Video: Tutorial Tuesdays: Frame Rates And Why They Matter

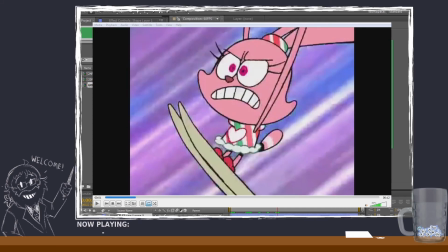But instead of regular Chowder, I'm going to pull up the Chowder reanimated shots that I did. So let me pull up the original one I did first.
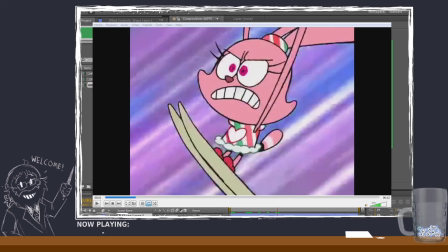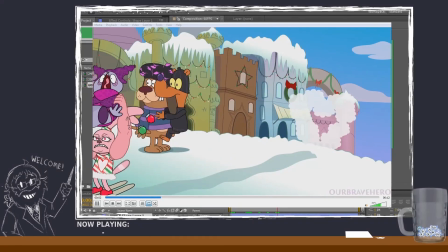Okay. So this is at 24 frames per second.
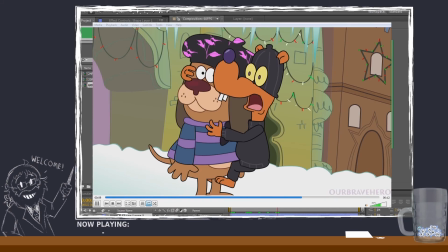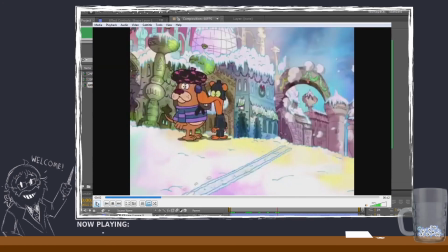Oh, and now that's playing the other one. I guess it made a playlist there. That was unintentional. Haha. What is this? Click for loop. I didn't want to loop. Loop all, loop one.
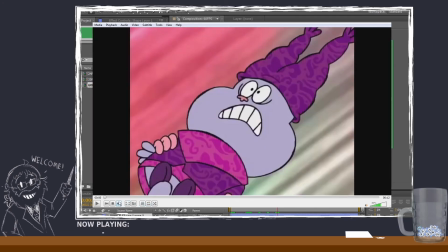Okay. Anyway, so yeah, we'll look at this one again.
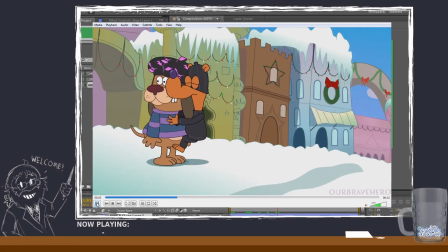So this is it at 24 frames per second.
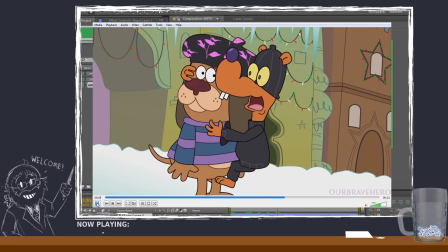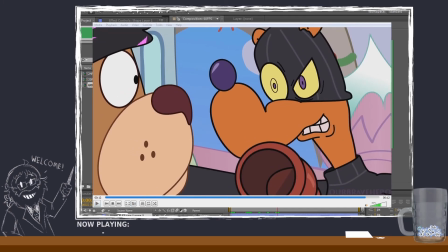And then we pause it. So now I took this and I was like, well, what if I re-export this, since I made this in After Effects and it was easier to do it this way, if I force this at 60. And
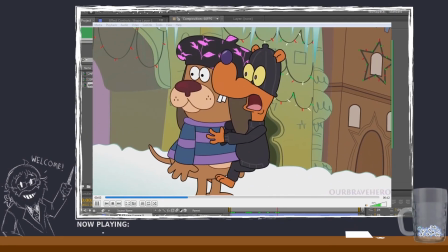first off, you can see there's a little bit, but
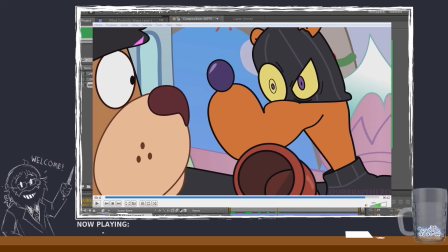so as you can see, some of the movements are smoother and stuff like that, but it like forces this weird thing.
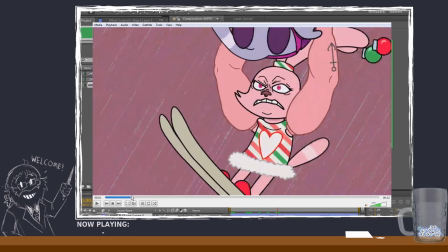It forces more frames in there that weren't there because it's interpolating what you did in a different way.
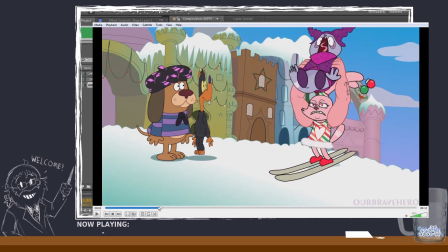So of course you could see it randomly forced in this weird twist frame that wasn't there, and
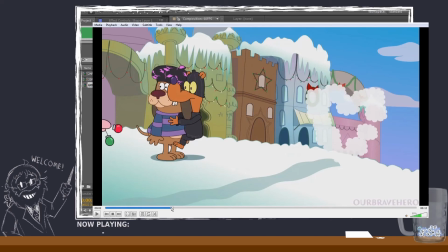then it, because it was basically interpolating the animation I did previously. So that's just like a good way for me to explain it, at least.
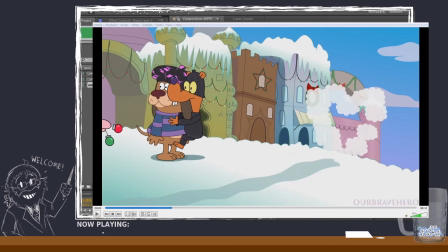Enter. Sorry, I accidentally clicked the wrong window. I was moving this over.
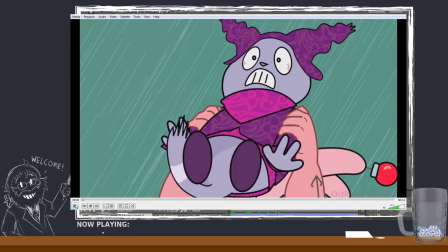So, and if we just watch the whole thing again, ignoring the little glitch there, so you can see the background.
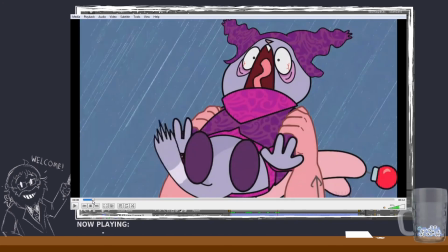The background, everything's moving smoother. There's almost like a forced blur.
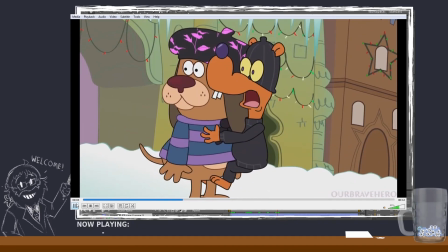If you look at it, the zoom in is like kind of faster and smoother feeling.
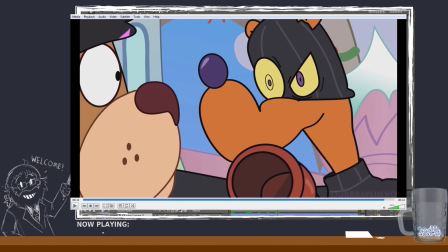And it's just because there's just so many more frames on it that it basically it just forces this smoothness that is unintentional. So a lot of people will try and do things with like anime and stuff like that where they'll be like, well, what will this fight look like at 60 frames per second?
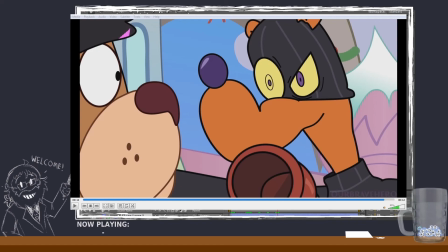And then they'll basically put it through like an AI interpolation that will, the AI will basically force more frames into it. And you'll get like, it'll like look smoother, but it'll also look like unsettling almost.
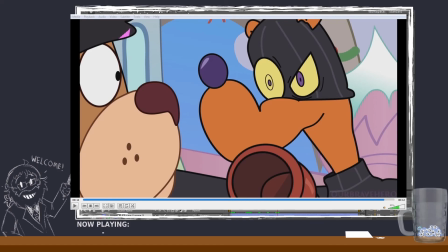And people might remember, was it like The Hobbit or something that initially came out?
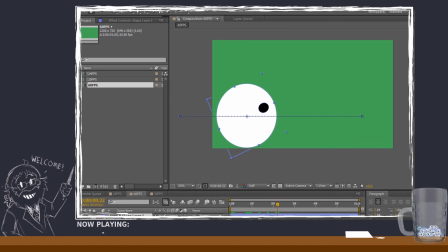It was this when one of those movies came out, and it was like this huge thing because it was like 60 frames per second, and like people were like, oh my gosh, it's going to be so much smoother, it's going to be whatever. And then a lot of people went and saw it, and they were like saying that they were getting headaches while they were watching it.
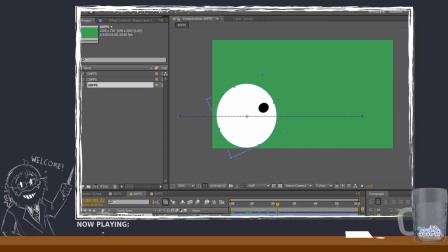It felt really awkward to them in general. It was something about it was bothering them. Some people got like motion sickness from it because there's this weird unintentional blur there, basically, that I'm just noticing that my thing got moved a little bit here.